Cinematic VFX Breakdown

Hello everyone, I'm Isaac, a cinematographer, CGI and VFX artist, compositor, DOP, and a colorist.
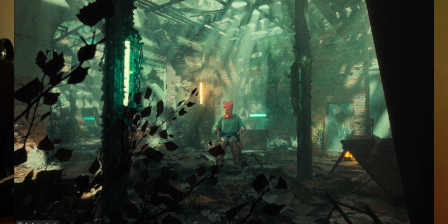8s
In this video, I want to take you behind the scenes of one of our most striking shots from our recent film called Terrorist. So I will take you throughout the process from the raw film
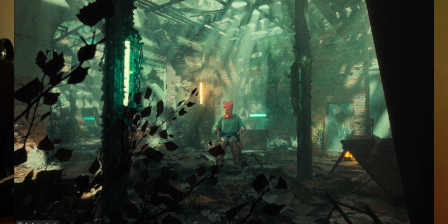to the final product. I will show you the creative decisions and the technical approaches that we took to bring the story to life. So I'm thinking of doing a few episodes on this, and I hope you will learn.
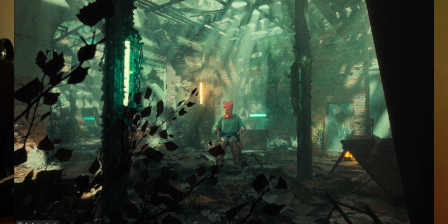42s
I hope that we will build a community that will grow together and to change the industry that we have in our country. So, yep, welcome to my setup.
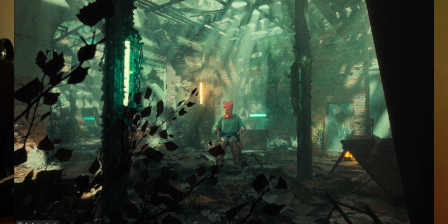55s
Before we get started with the process, let us just do a breakdown of this final frame. For you to become a cinematographer, you have to really know how to study a frame and to understand
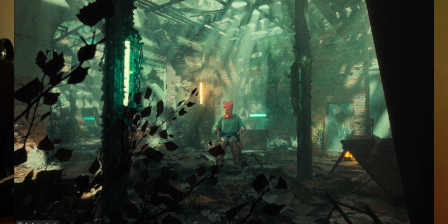71s
the reasons behind every single intentional decision that was made into the making of a frame. So we say that every frame has a story to tell. So from this frame, what can we really understand about the story that is going on?
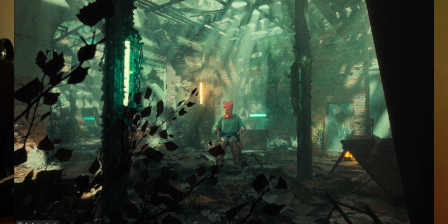89s
You will forgive my drawings because I'm using my mouse. What can we see from this image? So the first thing I see is I'm drawn to this red bag. And from what we're seeing, there's a girl that is seated on a chair and she has a bag on her head.
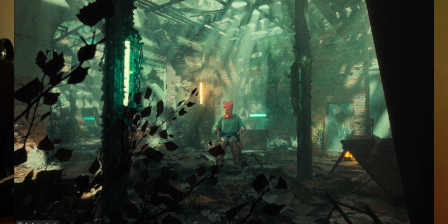107s
Her hands are tied to the chair. Even the sitting position, we can see the vulnerability. The place, it is abandoned. Broken walls, overgrowth. You can see a few tables and chairs here and another here.
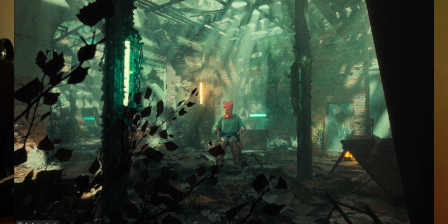125s
And all these suggest collapse, decay, or aftermath of conflict. The neon tubes feel out of place, almost like a staged interrogation or something.
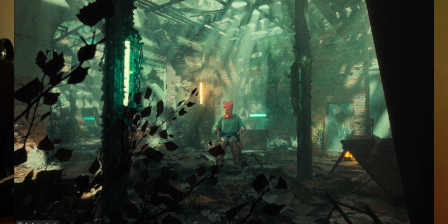143s
And from what I can say, it just gives the idea that this place is abandoned, but there is human interaction. So meaning that the people who put this girl here, they've probably brought a few individuals to this same place.
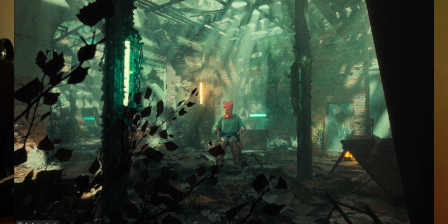159s
This solitary chair with the girl in the middle of chaos, it implies vulnerability, but also a deliberate placement, almost as it's an execution, some sort of. Let's talk about the framing and composition.
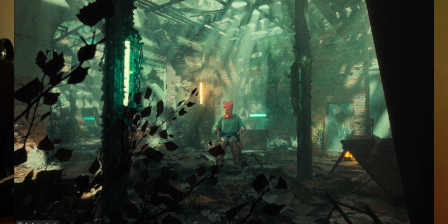177s
It's a wide shot, probably an 18mm, because it has a very wide field of view. You can see the distortion in the pillars. So the figure is in the middle. The middle is around here,
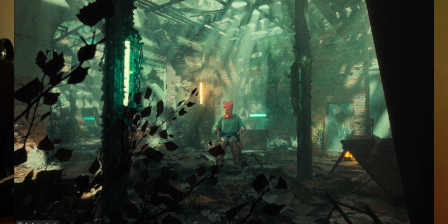191s
but pushed just enough to the right to create tension to the image. The camera is pushing towards her to bring the viewer closer and to be immersed into the world she is at. You can see there's a frame
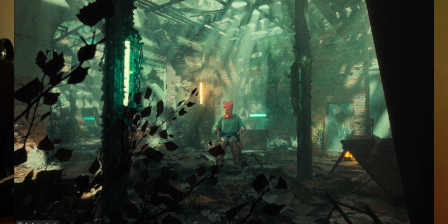211s
within a frame. Really nice composition. Even the framing itself, where the character is, you can see. So the image has really some good separation from the contrasty blacks, which, by the way, they are not crushed,
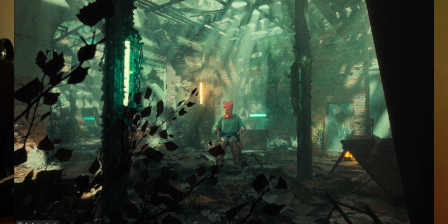231s
still have some details showing depth to the washed out background. The scene has rays which are streaming through the destroyed roof, as you can see, that are leading the eyes to the character.
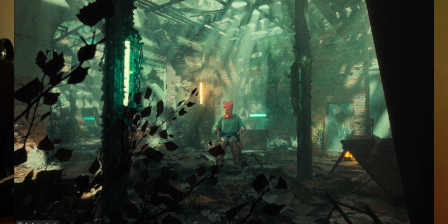249s
Even though there is no specific spotlight that is lighting the character, she looks blended in and not lit, giving a natural look. The image is really well balanced. The right and the left side is really balanced with the details.
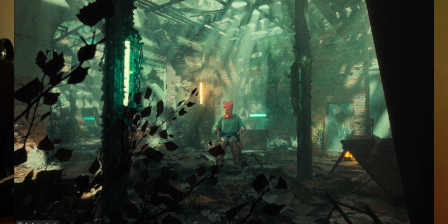267s
So I love that she has a red bag on her head, which, by the way, is the only red thing in the set, making her contrast from the whole image. This is not red, this is orange. This is orange down here.
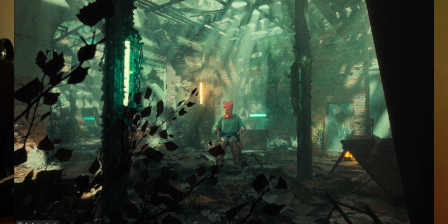283s
The only red thing is this bag, and it really helps separate her from the whole image. Red and green are opposites in the color wheel, creating a very good separation of her and the background.
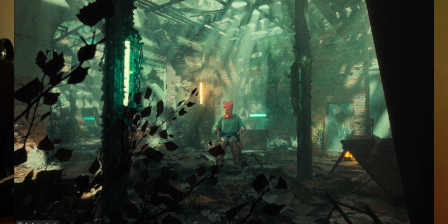298s
This light here helps in separating her also. She has this edge. So yeah, the main source of light is the sun. From the rays we can see the beams, and also right here on the side.
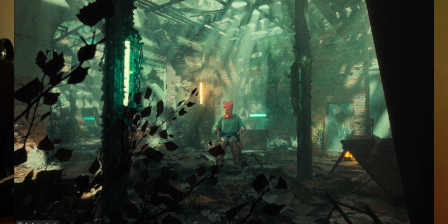316s
So this is a very cinematic, beautifully sculpted to tell the story. And from this image, from this frame alone, there's a lot, there's much to be seen, much to be said.
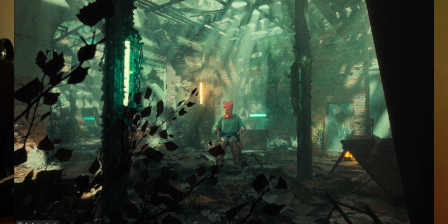330s
Lastly, we're going to talk about the colors in the scene. We can see there's teal and cyan haze in the atmosphere, showing coldness, sterility.
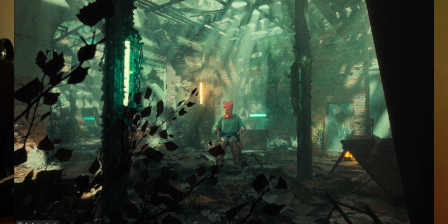342s
There are two amber lights, and they are showcasing warmth, life, but also in contrast, it can show danger depending on the context. So in this scene, we can see that they are scattered, they are apart. The warmth feels fragile, like remnants of humanity in the ruin.
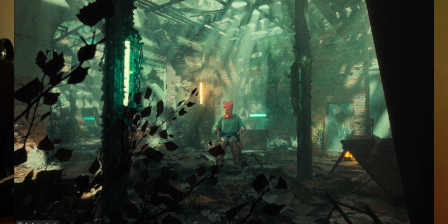360s
And lastly, the color that is remaining is the red, showing danger. It shows oppression. It shows forbidden. It can also show vulnerability. And maybe green, we can see from the leaves,
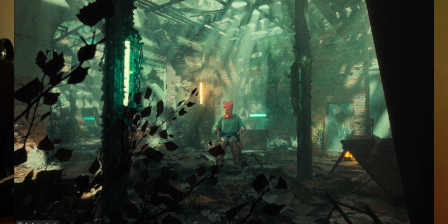375s
and also in the tint, in the shadows, and from the overgrowth on the walls and the pillars. It's just showing nature reclaiming civilization, a cycle of rebirth after destruction.
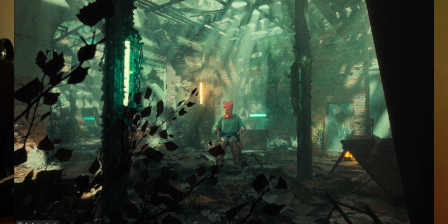387s
The color contrasts in the scene, the red and the green, which are opposites in the color wheel, the teal and orange. This makes the scene feel unresolved. It feels tense, alive, mirroring the surreal and uneasy atmosphere.
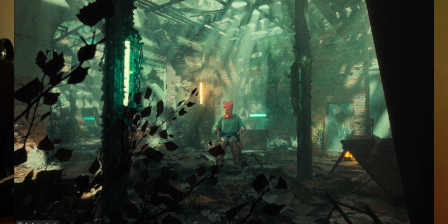404s
It doesn't matter how cool your shots are, it doesn't matter what kind of gear you used. What matters in film is the story. So that is your work as a cinematographer, that is your work as a DOP, that is your work as a compositor, that is your work as a CGI and VFX artist.
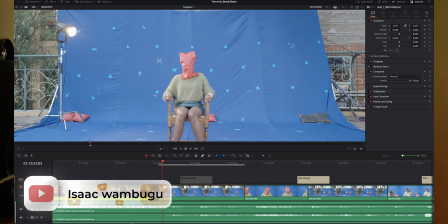423s
Now where do we start? So the first thing we did, we had this blue screen,
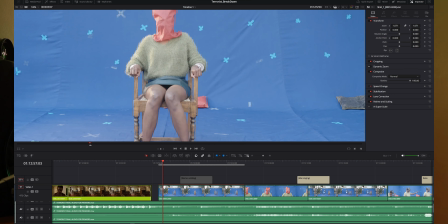430s
and we were supposed to key and replace the background, and also roto some sandbags.
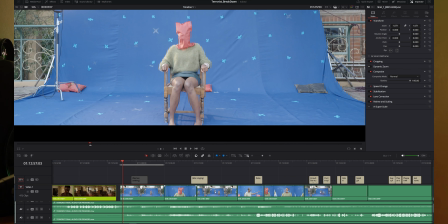438s
You start to edit your clips in the raw format. As you can see on the timeline here, we have the shots in their raw format. After editing, now the next thing is compositing. Now this is Nuke.
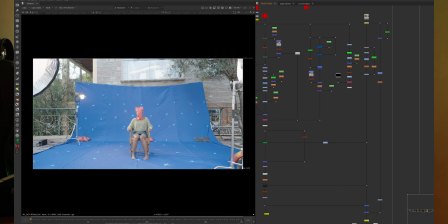453s
It is the industry software for compositing. I know you're wondering, all of this, what are all these? What are all these, Isaac? It looks very complex, but these are just very basic stuff. If I break them down to you, I'm sure you will grasp one or two things. So this is a Nuke script.
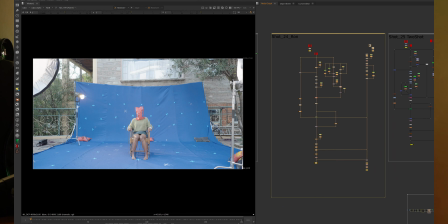472s
This is a full Nuke script from top to down here, and the script starts here and it ends down here. But I'm not gonna go through this. This is a very long script, and let me just find a very basic script that we're gonna use.